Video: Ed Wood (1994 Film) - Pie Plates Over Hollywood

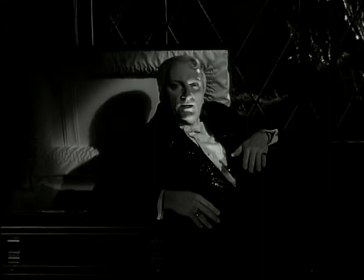Greetings, my friend. You are interested in the unknown, the mysterious, the unexplainable. That is why you are here.
It was my first production design job. Tim called me.
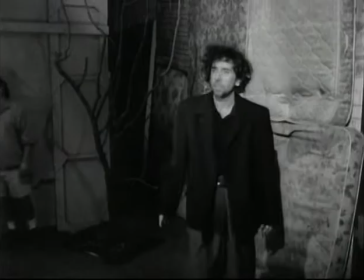He goes, you gotta do this movie. You gotta do this movie. He'd hired somebody, but it wasn't working out. Of course, I didn't sleep again for the next month. It was, I hit the ground running.
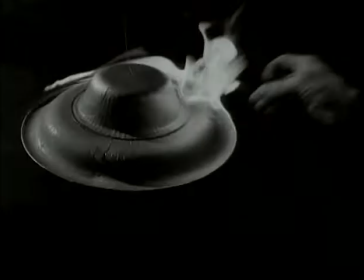We had sets shooting, like, in the next couple of days that weren't done. and the art department was in chaos.
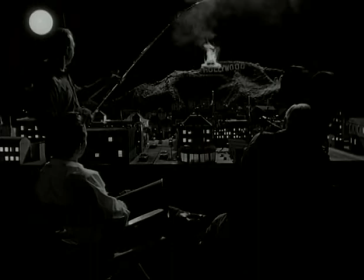The biggest challenge for me is that I'd never done a black and white movie before. And that was the big challenge, because I really didn't know how to do it. I talked to people that had done black and white movies. How do you do black and white movies? And basically there's two ways that they talked about doing. You paint the sets in shades of gray, because, as I said before, the contrast is the most important thing I've found in doing a black and white film. So things don't just fade out or blend in. You've got to keep contrast in mind. And then I talked to people and said, no, do it in color, just be aware of how the colors react to black and white film. So I bought a little Polaroid camera and a mile of black and white film, and every set, every color sample, I shot in black and white. So I could see, I had rows of little pictures of Polaroids in all the different colors and stuff,
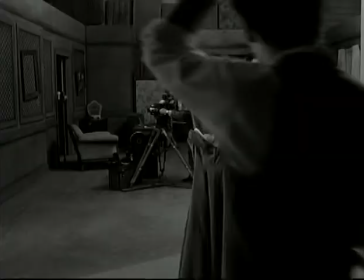so I could pixelate and I could see what would go together. The lights and the dark. Red is the only color that goes weird.
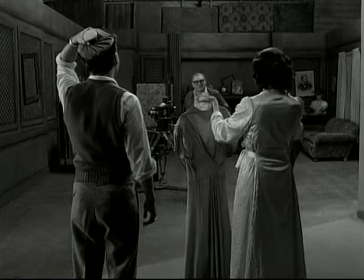It can go dark, or it can go light in black and white, so I kind of stayed away from red.
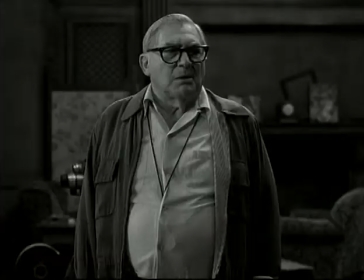Everything else was greens, yellows, grays, blacks. Things you can count on.
I mean, I can't see the difference.
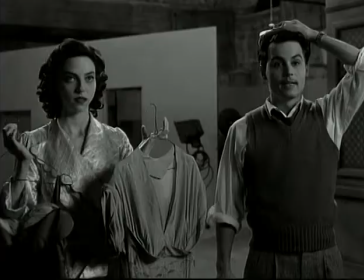I'm colorblind. But I kind of like the dark gray one.
Well, in every movie, I do a book.
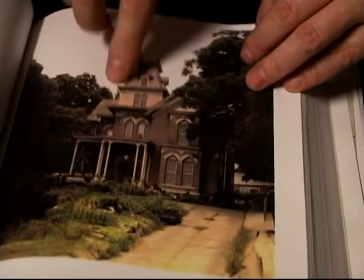I bind it. It basically has the whole movie in it. This is the inspiration for the first house at the beginning of the movie.
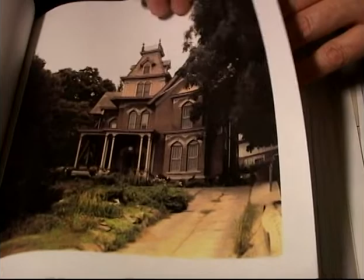This is very Italianate, very gothic. The other one I picked was a little simpler.
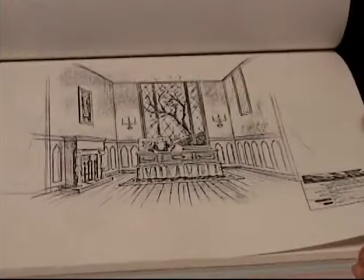This is a sketch for the opening where Jeffrey Jones sits up and the camera goes through the window and the lightning flash.
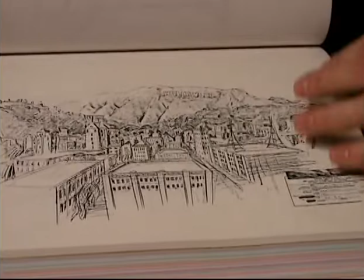These are Xeroxes of sketches, so they were much bigger and a little bit nicer than these, but this is what I could squeeze into the book.
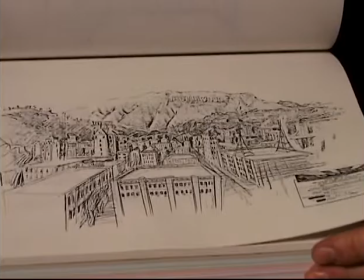This is a sketch for the original Hollywood model. We wanted a really kind of cool 50s model of Hollywood, but to do Hollywood in the 50s, it has these certain icons. The Max Factor building, the Warner Theater. There's a whole bunch of Hollywood icons, but they're miles apart or blocks apart. So I just kind of took the license, and I squeezed everything. So if you watch that movie, you'll see a lot of buildings that are blocks apart in Hollywood, but I squeezed them so they could be in the one shot.
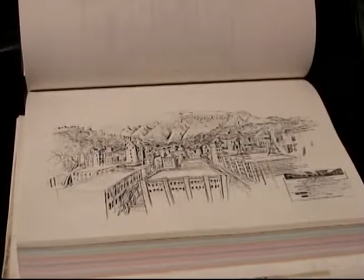You'll see all kinds of buildings. Some are on Highland, and some are like on Vine, but they're all like in this one block here.
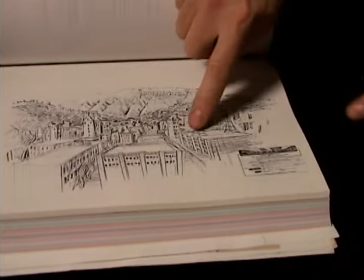And I put this one theater, the Warner Theater, you can tell it has these little,
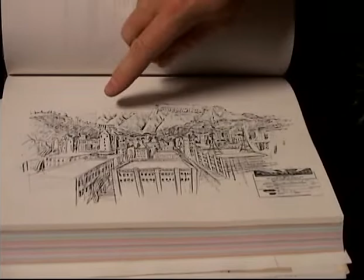actually they were large radio towers, and I thought it was very funny when we did this shot to use them as goal posts,
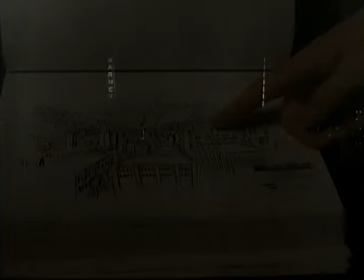so I actually had them bring the camera down across here,
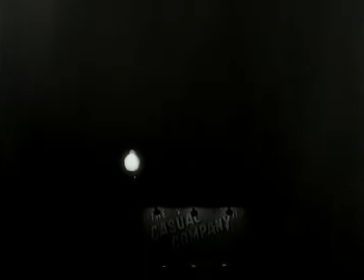pull through these two radio towers and down the building and it blends into the casual theater for the opening side of the movie.
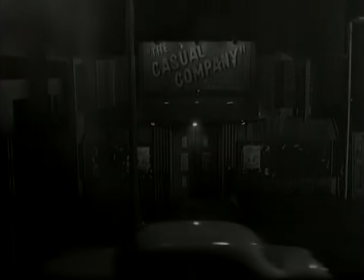Lightning flashes is when they do the blend. And this is another angle of the same thing.
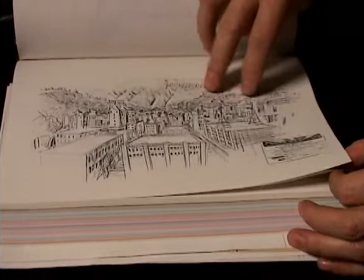Oh, this might be the goofy one. That's it. This is the model from the opening of the movie. And actually, in the movie, Ed Wood does a model of Hollywood.
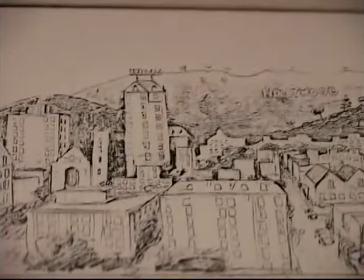And it had to be bad enough that it didn't look good, but it couldn't be so bad that it was too jokey and unbelievable.
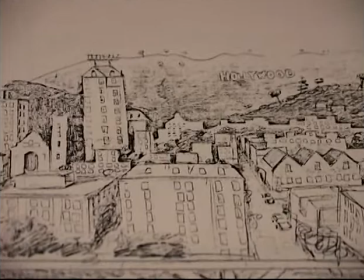So we did this one. And this is where they're lighting the paper plates on fire, dangled from fishing rods.
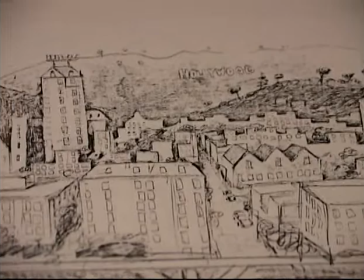And it was actually tougher to do this model than this one, because I can say just make it perfect.
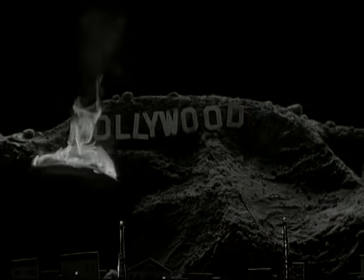And this one is like, you can't make it, it can't be too bad. It was a, you had to find the fine line between bad and good. I'd seen Plan 9 from Outer Space, and I'd seen Brian the Monster. I'd never seen Glenn or Glenda. And I didn't really know. I knew he was like considered not a great director, but I didn't know.